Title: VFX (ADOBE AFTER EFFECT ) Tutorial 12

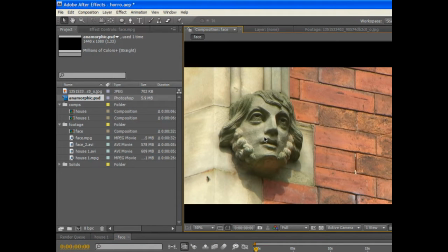I need to have full control over all of the facial muscles that you would normally find inside of a face, even though it's only made out of stone, because through doing that you create a performance, and that's what you want to do. This is not necessarily a wow, look at that special effect.
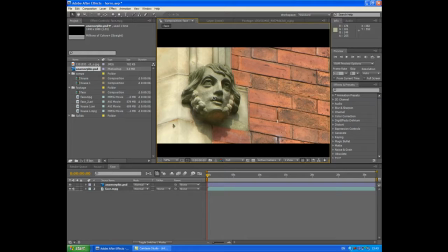This is the creation of a performance from an inanimate object, and you must keep that in mind throughout the entire thing. So let's go ahead and create this performance. I'm going to show you how it's done, and it's dead easy, and it's a really, really powerful effect, and you can use it for loads of cool stuff. With my face selected, I'm going to go to Effect,
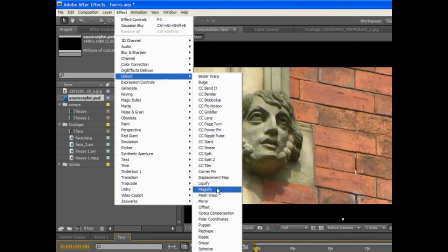Distort, and down here at the bottom, here we go, sorry, in the middle, you've got Liquify.
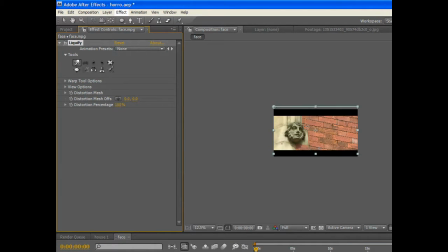That is the effect that we're going to use. Now the Liquify tool, let me just show you what it does really quickly.
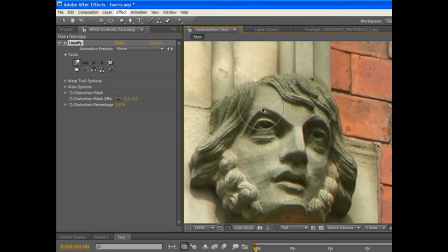The Liquify tool allows me then to manipulate the facial features of our statue, and I can open his mouth and all kinds of cool stuff.
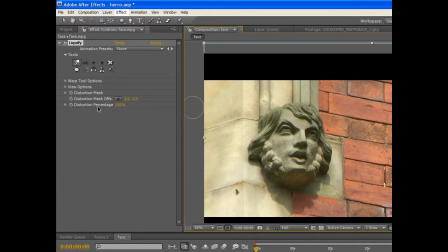And then what I can do is use distortion percentage, which is where the power of this thing really lies, to animate the face. And I can go over the top a little bit if I want to.
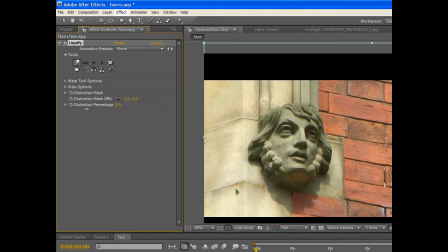The problem with this is I have limited it to one facial expression that I can get him to use. Okay, so I'm going to undo everything that I've just done. In fact, I'm just going to delete the Liquify tool, and I'm then going to reapply it.
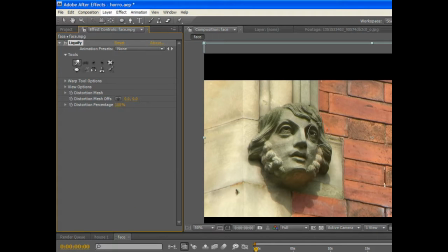Okay, and what I'm going to do is, because I'm just using the eyes and making the eyes squint,
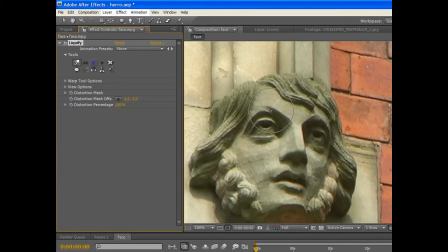I'm not doing anything with the mouth, I'm going to break it up into 4 different sections. Top of the eyes, 1, 2, and the bottom of the eyes, 3, 4. And when it comes to the bottom of the eyes, I'm also going to manipulate the cheeks ever so slightly, because as I said at the beginning of the tutorial, when you squint your eyes,
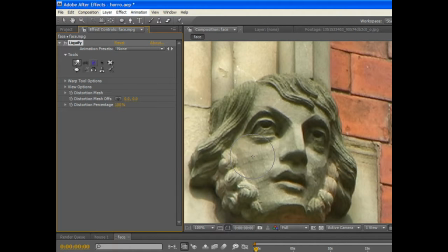your cheeks, they also move as well. And if I was just to move the eyes, it would look a little bit fake,
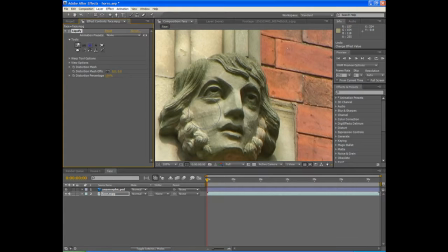but because I'm adding that subtle cheek movement as well, it just makes the face look a little bit more organic, makes the performance a little bit more authentic, and that's what you want to go for. If I'm using the mouth, which I'm not going to here because it's a little bit too complicated for a short tutorial,
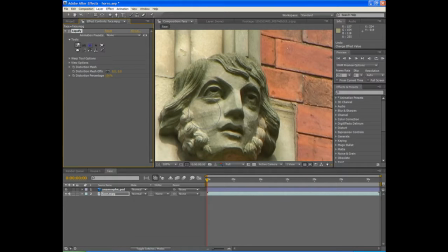I will produce a number of different shapes for the mouth using different liquify filters, and then I'll merge between them to create a lip syncing, so that the fluidity of the mouth movements matches the fluidity of the speaking, and so that the performance really starts to show.
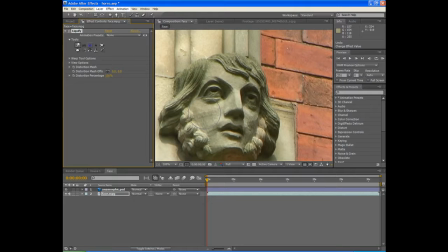And so my statue is no longer a special effect, it's a character, and it's an actor.
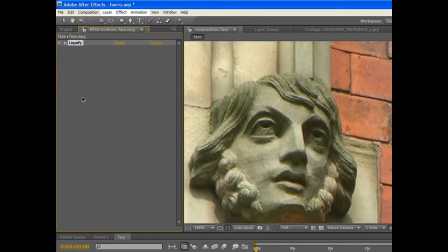So what I'm going to do is I'm going to take my liquify tool and I'm going to duplicate it 3 times. Control D, D, D. There we go. I'm just going to close them off for now. I'm going to rename them. So I'm going to hit enter. I'm going to call that left eye top,
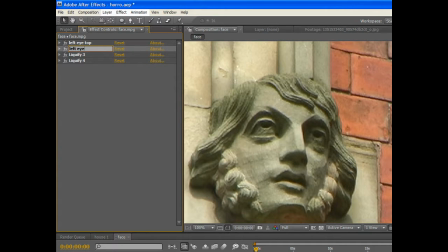left eye bottom, right eye top, right eye bottom.
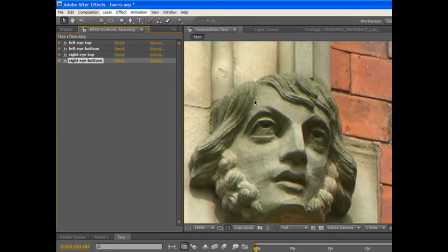That now gives me 4 different things that I can animate, and the power of that is that I can animate only one thing. So for example, I'll show you as we go along. What I'm going to do, I'm going to select this tool here.
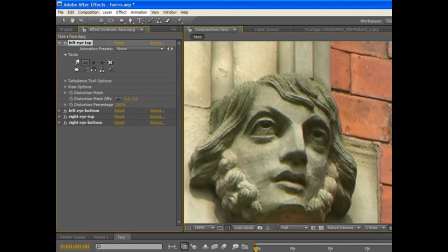Now there's a load of different tools, they all do different things. This one, for example, you can see starts to bulge things out, make it a little bit wavy. This here twists. This shrinks stuff, make his eyes small.
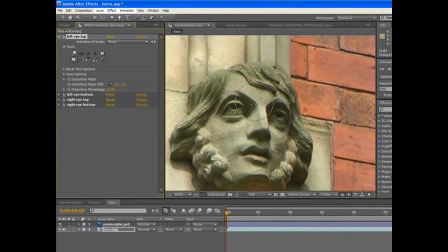Looks a little bit freaky. This here makes things fat, so I can make him a nice big nose.
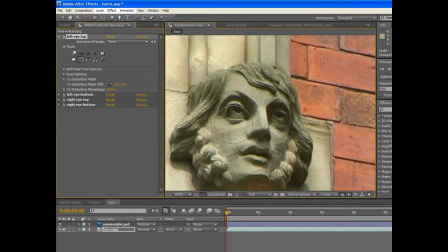And they all just really do different things. This shifts my pixels around so that I can just move it and give it a doo doo doo doo doo doo doo. He looks like it's been a bit of a fight. And really just loads of different tools.
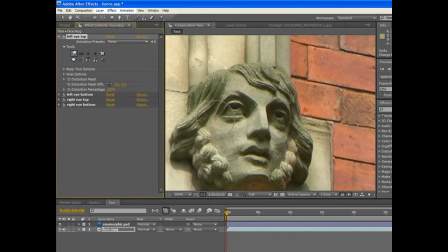Have fun with it. But one we're going to use here is this tool, and we're going to use this to shape our layer.
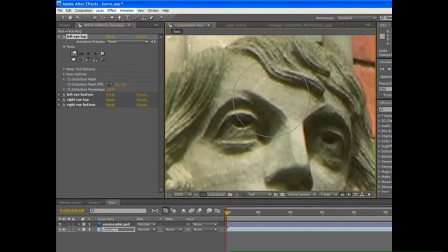So we're just going to zoom in, and I'm just going to use the top of the left eye, our left, not his left, and I'm just going to create a frown look. I'm just going to do it down here at the bridge of the nose, bring it in, and then just bring that up a tad, like so.
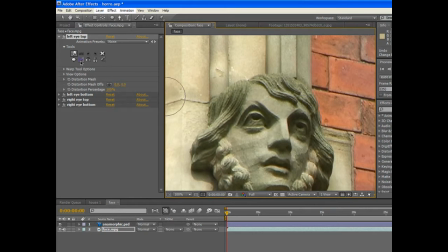Really subtle, you don't want to do too much, otherwise it starts to look pixelated and really, really bad. Okay, I'm just going to close that off.
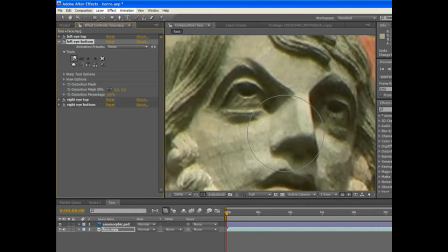I'm going to go into my left eye bottom, and I'm going to zoom in again. Not too much, not a bit too much. And I'm going to start to close off that eye. Make it look really evil.
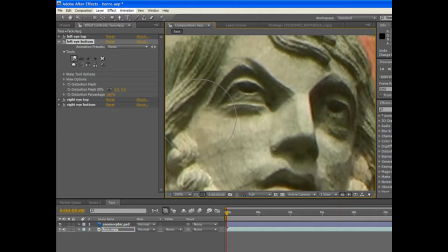And then I'm just going to take the cheek, and I'm just going to begin to move it along where the muscles would be.
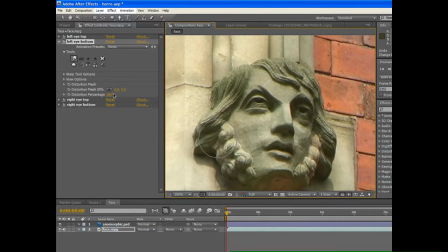Just ever so slightly, doesn't need to be too much, because what that will then do is that will then, if I go too far it looks a little bit weird, but if I go in between 99 and 100, it just kind of makes it look a little bit more authentic. Let's turn that back to 100.
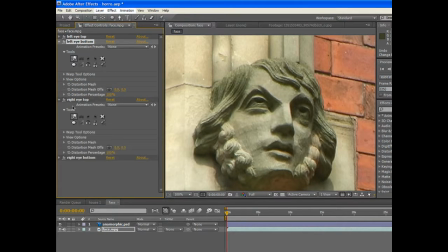Okay, I'm going to go to the right eye top, I'm going to do the same, dead quickly.
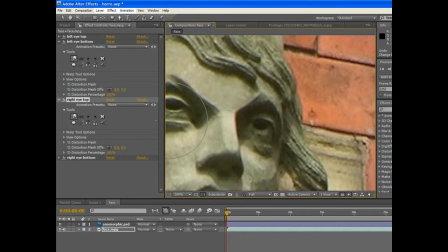You can make any number of expressions doing this. Again, just a slight movement to the cheeks,
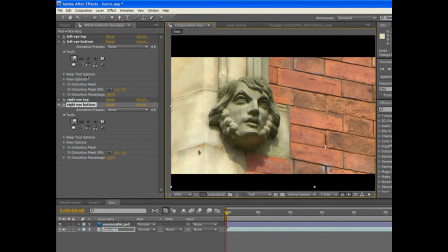and there we have our evil look. Evil. So now all that leaves us to do is to animate, and the way that we do that is dead easy. We simply keyframe the distortion percentage, so we're going to go to about 5 seconds, and I'm going to keyframe the distortion percentage.
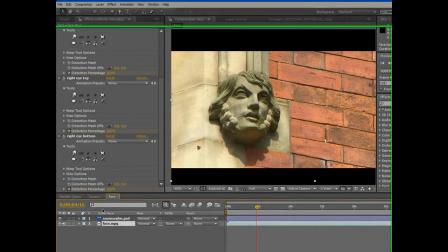And then I'm going to select my face layer and hit U, which brings up all my keyframes.
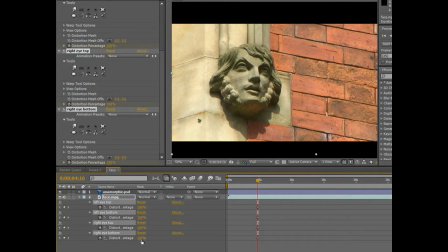I'm just going to select all of those layers, and simultaneously I'm going to bring them all down to 0. I'm going to move forward a few frames. I'm going to bring them all up to 100.
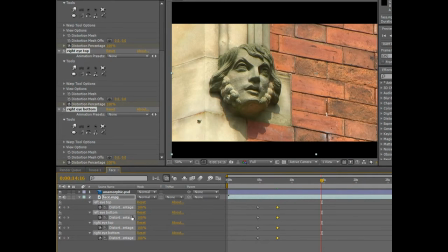Then I'm going to go to about 15 seconds. I'm going to keyframe them all. For anybody who doesn't know what a keyframe is, basically what a keyframe is it says at this keyframe this is what the picture will look like,
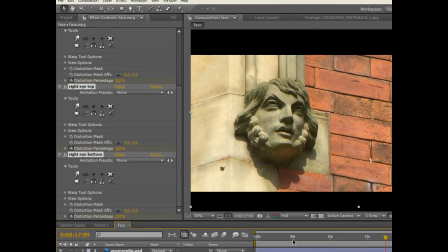and then the second keyframe it says at this keyframe this is what the image will look like now, and anything in between those two keyframes will then be blended into those two different looks, which is how you create animation.
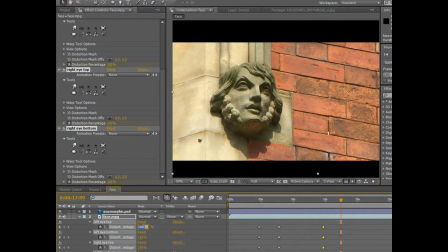And I'm just going to bring that back down to 0 for all of them. So as you can see, what happens here is it animates in erg, and you can see
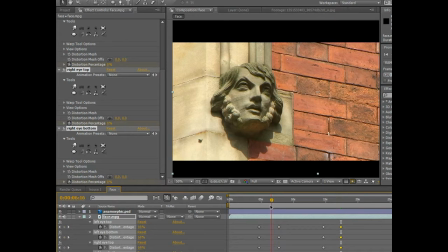the movement of those cheeks just adds a bit of fluidity, adds a bit of realism to that performance. And then he's frowning, he's a bit angry, I don't know, maybe somebody eated his cookie, and then oh, he got his cookie back.
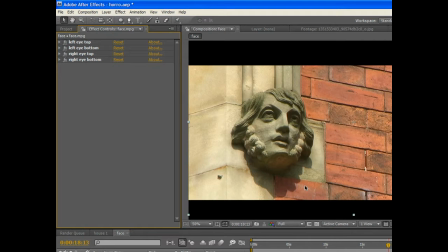So there we have our effect, and you can do so many cool things with this effect. You can animate an animate face. If you go over to videocopilot.net, he shows you how to make a cool demon effect.
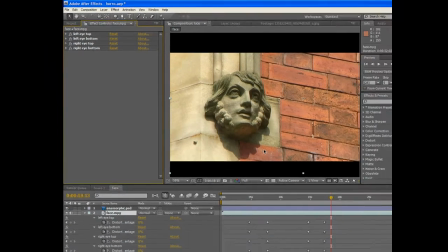You can do all kinds of really weird warped things with the Liquify tool, so have fun with that.
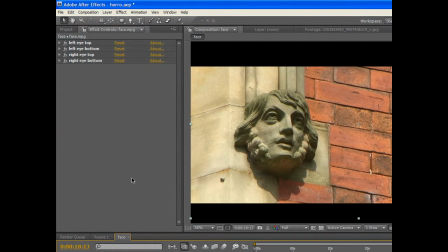So that is the end of our tutorial. We've gone through 3 very important things. We've gone through sky replacement, we've gone through color correction, and we've gone through animating and the importance of making animation fluid and natural and how we do that. I really hope you've learned something from this tutorial, and if you like the tutorial, leave some comments on the comment section.